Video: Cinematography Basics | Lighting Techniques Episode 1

everybody? Today marks a very special day on this channel. We are starting the very first video of a video series that I'm going to start doing called Cinematography Basics. So first let's talk about how intense that intro was, and second my actual logo intro. Whether or not you guys like that, let me know, comment below. If so, I'll keep it. If not, I'm going to go back to the drawing board. I'm kind of on the fence about it right now. So today we're going to be learning about 2 easy light setups and then recreating the lighting for that intro. Let's get to it. So the first thing we're going to talk about is bounce lighting.
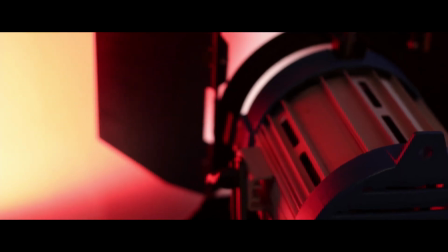Bounce lighting is literally when you aim a light at an object and you reflect it off that object back onto your talent or back onto your subject. Now, you use bounce lighting all the time. You use it in your house when you turn a lamp or turn a light on. You may not notice it, but all you're really doing is you are just bouncing light off the walls, off the ceiling, and it's dispersing out throughout the room. Now, when you use it in filmmaking and use it in photography, you're literally doing the same thing. You are just directing the light to a certain area. So, to my right, I have 2 650 watt Fresnel lights, and these are just pointing at this round white reflector.
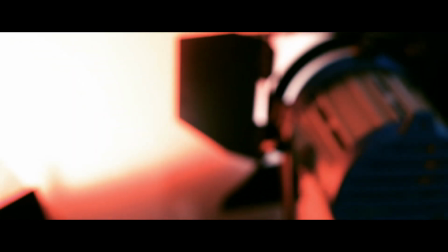So these right here, these lights have what you call barn doors on them.
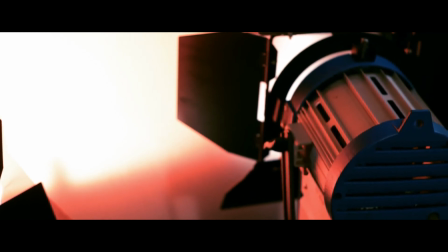These help direct the light, but we're not going to get too much into the actual construction of the lights right now.
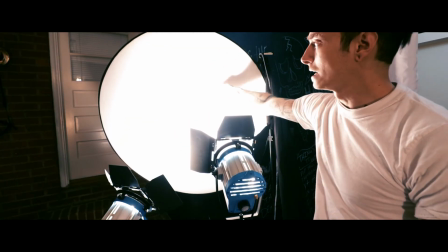See, and what this is doing is this is just hitting this, and it's reflecting
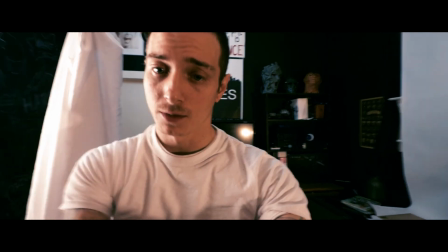this nice soft light back onto my face. And the cool thing about bounce lighting is if we were to change the color of that reflector, or if we were to gel these lights, which is physically putting a gel over the top, you see that? Then we can change the color of the light being reflected back. Now, if we were to cut off all these other lights, my overhead light, then this would be a lot more intense. So let's cut all the house lights off and let's see what it looks like with just these 2 bounce lights on.
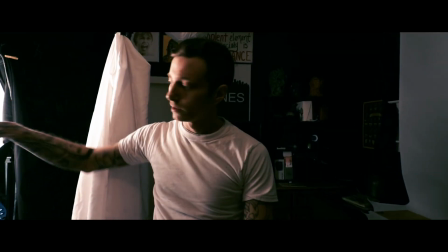Okay, so this is literally just these 2 lights,
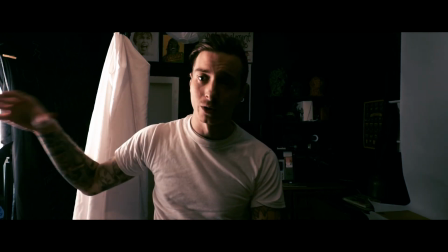and you can tell how much more dramatic and how much more dynamic this got just because I'm lit from one side.
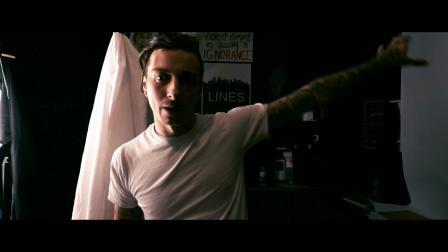Now, the issue here is it is still hitting the left side. I have this white piece of paper hanging here, and my studio is all painted black.
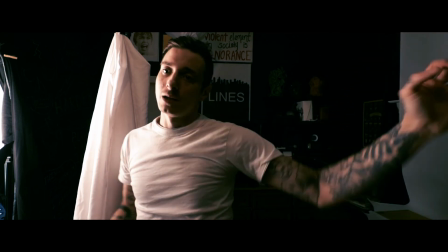So the black is absorbing light, but it's still reflecting it a little bit, and that light's bouncing off that far wall and coming back and hitting me.
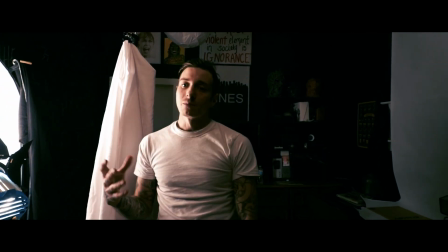So normally what you'd want to do is you want to flag the light. Flagging the light means blocking off certain directions and areas where you don't want the light to go.
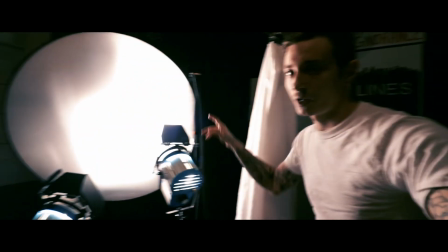That is bounce light. We also have this reflector here. This is a 5-in-1 reflector.
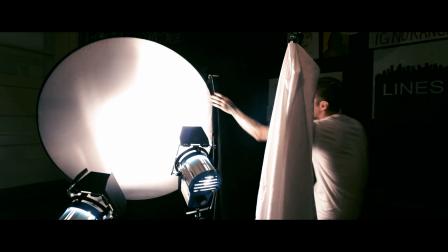If you don't have a 5-in-1 reflector, you definitely need one in your kit.
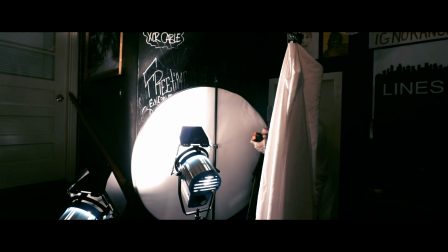They come with different colored sides, as well as a diffuser in the middle.
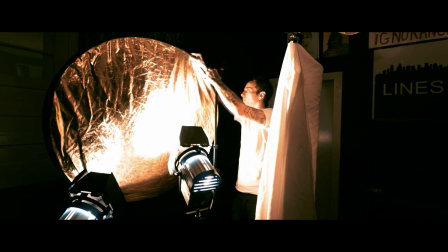So if I was to flip it, the other side's gold. And this is going to change our color temperature of the scene.
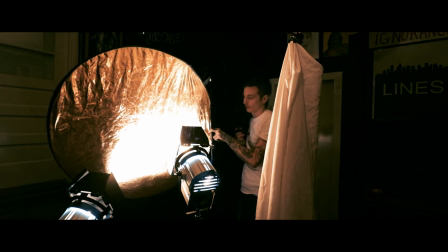So when I flip this,
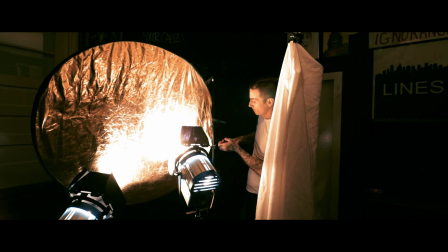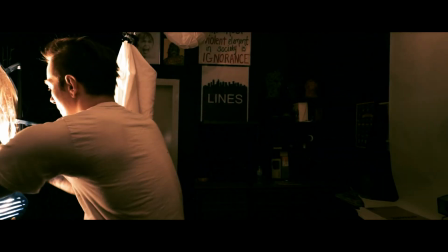and then I spin this camera back on me, you can tell how much warmer
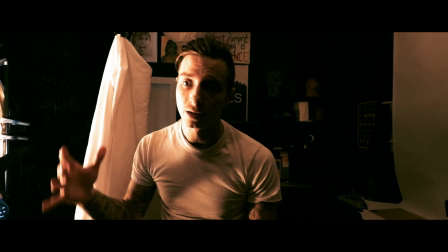the color temperature's got. We even need to step down our ISO on our camera.
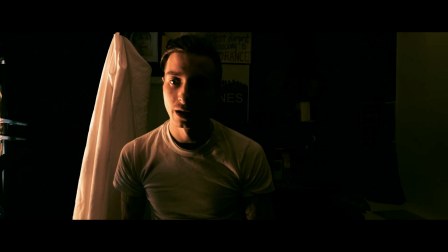We're going to step it down to 320.
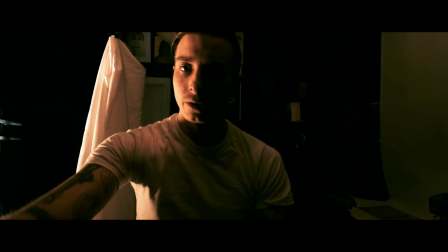Let's go up to 400.
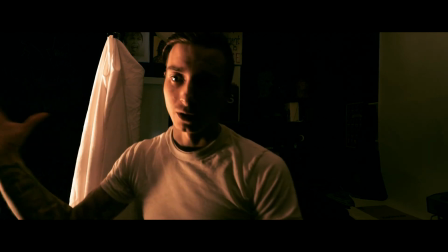We're at ISO 400 now, and you can tell now it almost looks like the sun is shining in through a window and hitting us in the face.
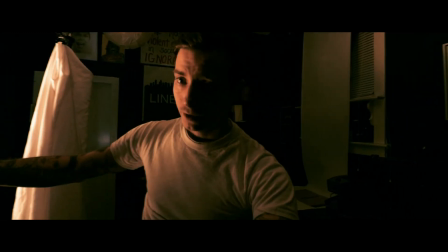And the cool thing about bounce light is the further you move away from the source,
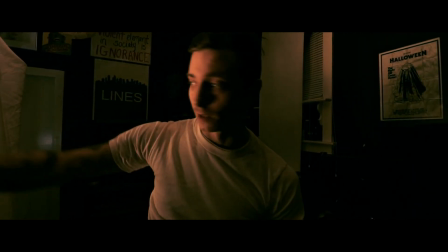the softer the light gets. That's with all light.
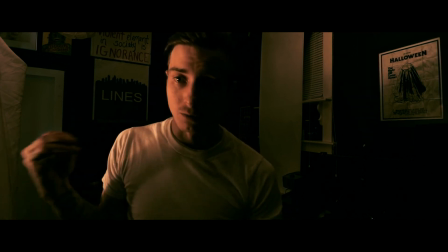If you move it further away, it gets softer. If you move it closer, it gets more harsh. Like right now, this looks pretty good.
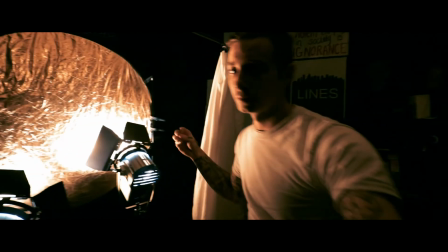I like this light right here. And again, it's just these 2 lights hitting this gold.
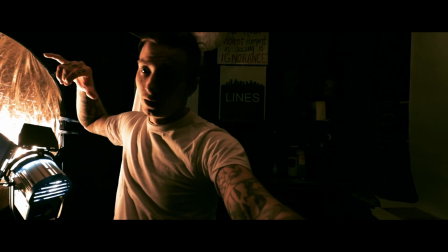If this was red, it would reflect red back. If this was blue, it would give us a darker color back. Same with black. Alright guys, so we're back.
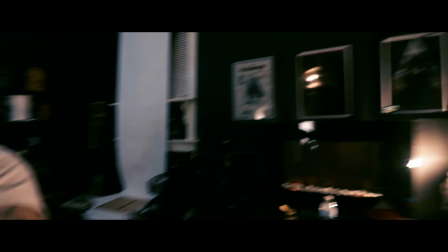I turned our gold reflector back over to the white side, and I have a 75 watt kicker light here,
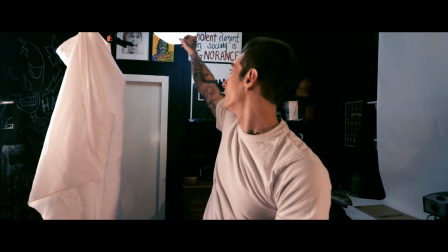and then I also have a 75 watt bare lamp up there in that China lantern. So mastering bounce light is a technique that you need to have in your arsenal because it is so versatile. You're going to use it all the time throughout your career, whether you're shooting music videos, films, YouTube videos, or even in photography. The best thing about bounce lighting is it gives you this nice soft light, especially when you're in small confined spaces. So if you're shooting a scene in a car, or if you're shooting a scene in a smaller space like a living room, a bedroom, or something like that, it's gonna give you light that looks like this. So these lights are this close to me.
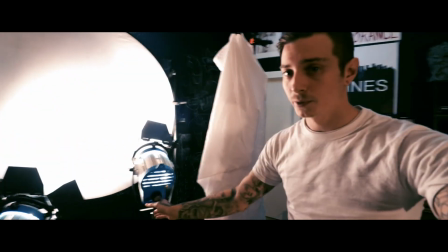I mean, it's within 2 feet. If I was to take this lamp and just spin it around, if I had to light a subject where I'm standing,
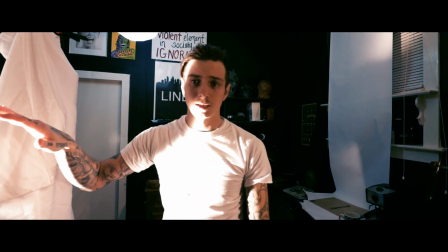and you can see using the same light how blown out that is.
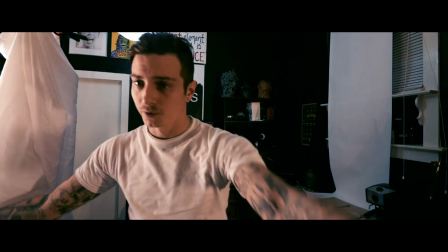Turn it around and bouncing it back at the reflector, it gives me this nice light. And that's the very basics of bounce lighting. You can bounce light off of any surface using any type of light, LEDs, HMIs, standard household lights, it doesn't matter. And you can bounce it off of anything. You can bounce it off of different textures, different colors, different kinds of materials, and you're gonna get different effects. So play around with bouncing light. Definitely throw it in your films, use it, it's gonna up your production game. So we're gonna start talking about lighting setup number 2, and this is one of my favorite lighting techniques. It is called book lighting. I'm gonna give you a quick diagram of it here. Make sure you guys save that. I'll put a link to the diagrams in the description. You can download those, print those out, keep them in your production notes. That way you can use this on set. Now, I originally learned about book lighting from the cinematographer Shane Hurlbut. If you don't know who he is, he was the DOP on films like Need for Speed, The Skulls, Terminator Salvation, Act of Valor. He's done a lot of blockbuster hits. He's very famous in the industry, and he's a very good guy to take notes from. So you can go over to his website. I think it's like hurlblog.com, and he's always on there interacting with his fans and people that are wanting to get tips from him. Okay, so knowing what you know about bounce light and bouncing light off a reflector, this is just going to build upon that.
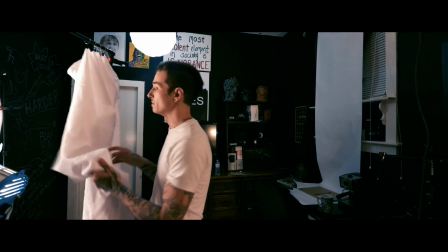This right here is, when you saw the diagram, it's the same thing. That's why I have this muslin cloth hanging here on this this backdrop stand.
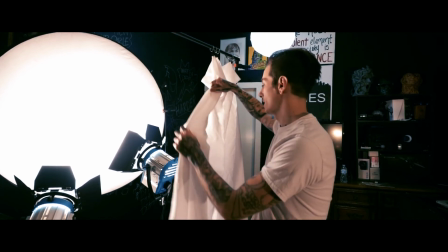And you can put any type of diffusion. This is gonna act as a wall of diffusion.
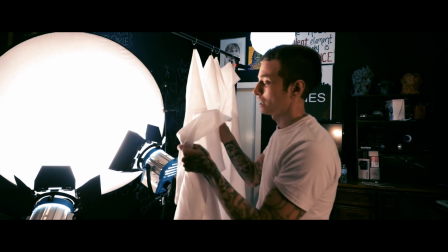You don't have to have a cloth.
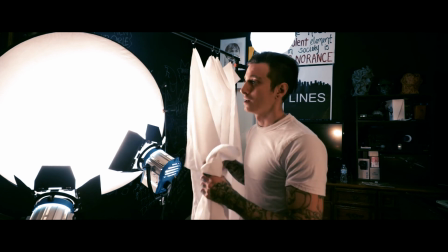Go to Walmart, get a shower curtain, one that's see-through, one that is like a frosted white color.
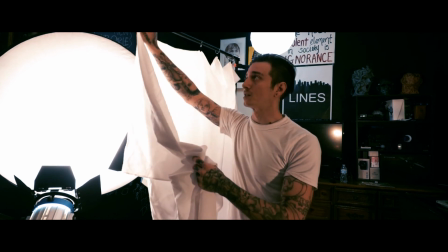You know, obviously you wouldn't want to get something that you couldn't see through, because that's not gonna work very well, or just a sheet.
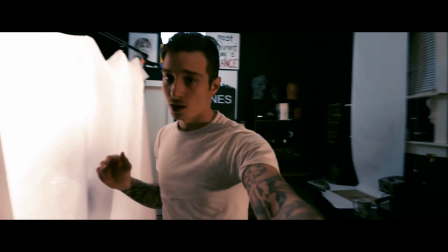But you'll be able to see the change of light. Get up close here on my face.
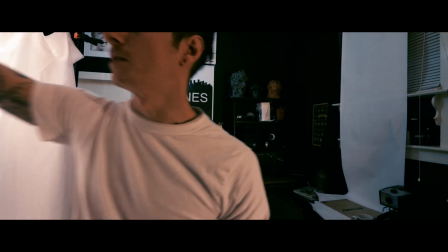This is without. And then this is
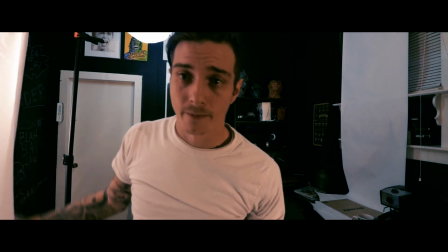with that diffusion there. And you can kind of tell the quality of light.
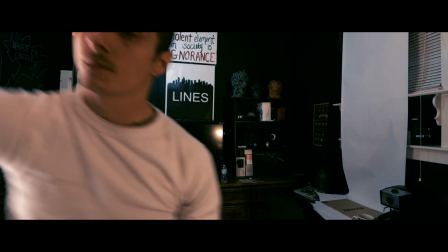Without, this is without, you see how bright it is here.
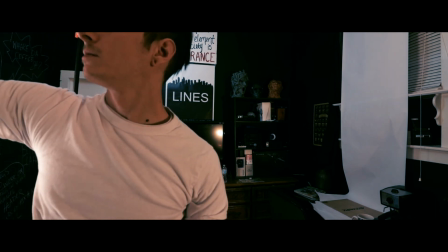And then with. So, book lighting is really good if you're doing like close-ups.